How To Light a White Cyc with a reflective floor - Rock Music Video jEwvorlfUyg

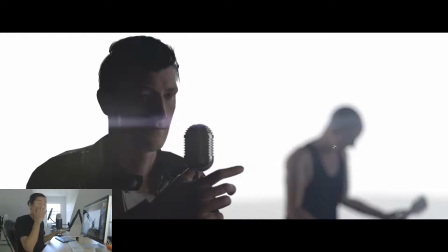(11:57)
That's actually pretty affordable to do It doesn't take a lot of lights It does if you're gonna have a huge set like this But picture that you could do this on a pretty small set if you didn't need to see their feet and do that master shot That master shot is kind of the reason you would have to do a shot. You have to shoot on such a big stage. Say you want to do a big dolly shot side to side.
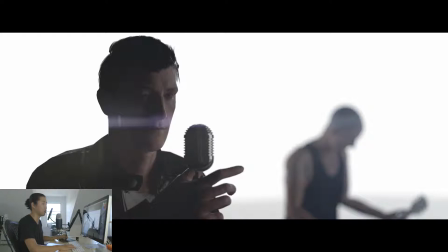(12:13)
You need a big stage to do that. But you can do these shots against probably a 20-foot white psych. You just have to keep moving everybody around.
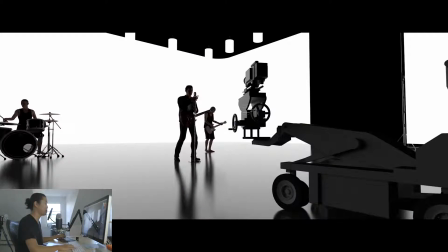(12:21)
So let's move into the last part of this here. We're going to do some coverage here. So our first shot we're going to do for coverage is a medium shot of our bassist. Now, I know the bassist is one, not wearing shoes, and two, using a guitar. I didn't have a 3D model of a bass, so he's holding a guitar.
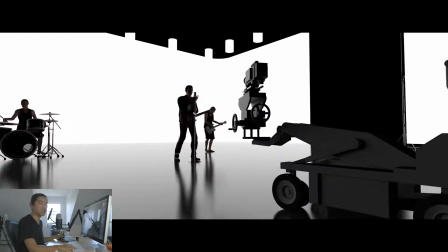(12:36)
Sue me What we want to do is foreground our lead singer here But not show his face and be out of focus and then we want to put our bassist in the other third and
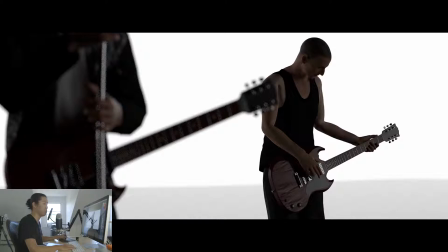(12:46)
That's gonna look like this. So I think that this would actually cut pretty well We would cut from like this wide shot to the singer back to the wide shot and Back to the bassist that sort of thing, right? So I think that these all feel kind of similar in that way
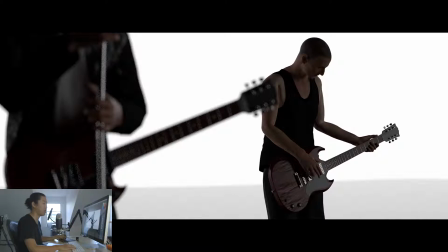(13:03)
and that was the idea so we're kind of keeping one person on the third and in focus one person on the other third or foregrounding them and it gives us a little bit of perspective to where they are because if you just do singles the whole time i think you lose a little bit of the strength of this triangle formation that we're doing with the band
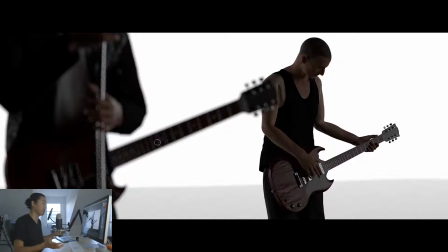(13:18)
i'm not going to talk about band formations there's a lot of different ones for music videos this is the triangle formation for a three-person band like
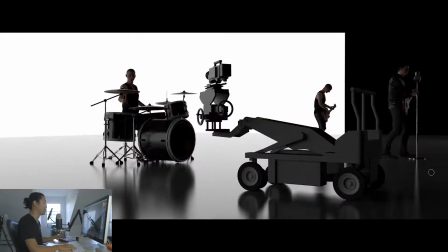(13:24)
muse pretty straightforward uh here's our last piece of coverage this is our drummer now he's gonna be a single and normally these people would go take a break of course they're not gonna actually be performing while you're shooting the drummer what I'm doing here that I normally wouldn't do on most of the
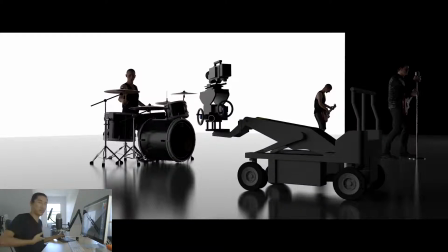(13:38)
setups is I'm actually above uh his his like mid midline here with the camera and I'm tilted down a little bit and I'll show you why
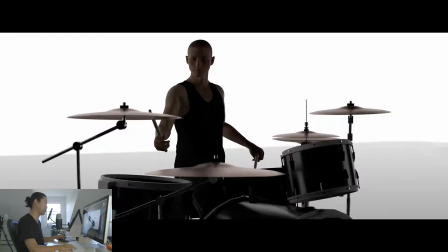(13:45)
I want to do that I would rather have the camera not tilted and actually I don't like seeing so much this is the curve of the psych that horizon it's kind of subtle but the reason I actually came up higher versus shooting this level is because I want to see the top of these cymbals, because the top of these cymbals have this nice glancing,
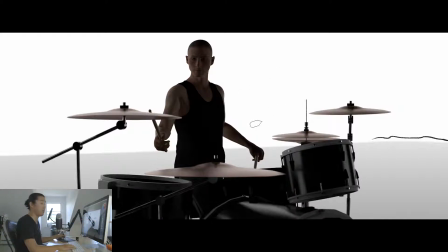(14:00)
shallow angle reflection from the white Psyche, and I don't really like shooting up at cymbals. A lot of times you tape them, and the underside of cymbals, I don't really like them. I'm a drummer too, so I have my taste about cymbals. I like looking at the top of cymbals like this, and it kind of gives us a good view of this whole drum set. So that was our look at lighting a white Psyche. Again, this is relying on a white wall that is pure white, light it as evenly as possible and then a floor that is black and reflective so black plexi black rubber you can paint concrete with shiny black paint there's a lot of ways to do it i've done basically all of them the best is the rubber in my opinion i even think plexi is a little bit like fragile and the seams look really bad because plexi comes in four by eight pieces whereas the rubber comes in four foot rolls they can roll out for like 32 yards super expensive i did this once for a music video that was recreating kind of a taylor swift um shake it off vibe i actually wrote an article on shake it off and then got called because of that article to shoot a music video like that uh funny enough so blogging can get you work as a dp uh i am the proof of that and we use the rollout plastic i don't remember the exact name maybe i can find a link for it somewhere it was mostly the production designers find but that is the idea you're reflecting the whites like into the black and then you want to add as little as light possible to not disrupt the silhouettes that are going to be happening and then you want to use negative fill to preserve some of the silhouettes And you saw that with the lead singer shot. And in general, you want to keep the shots kind of at level. You don't want to be tilting down or up too much in a studio job in general. But this type of music video, in my opinion, looks good with somewhat more telephoto lenses. So your 40 to 50 to 65 mil, that sort of thing for your wides. Our wide shot was a 32 because it was a dolly shot. That's pretty good. But you want to keep it kind of level because you want to keep this horizon between the psych wall and the floor in the shot. Keeping the camera level will help you do that. So I hope you guys learned something from this. If you get a music video that wants to have a similar look, if you're talking to a director that's like, hey, we want it to kind of look like this. Now you know at least the high-level concepts that go into it. So that wraps it up for this video. All of these images were created with my plugin called CineDesigner.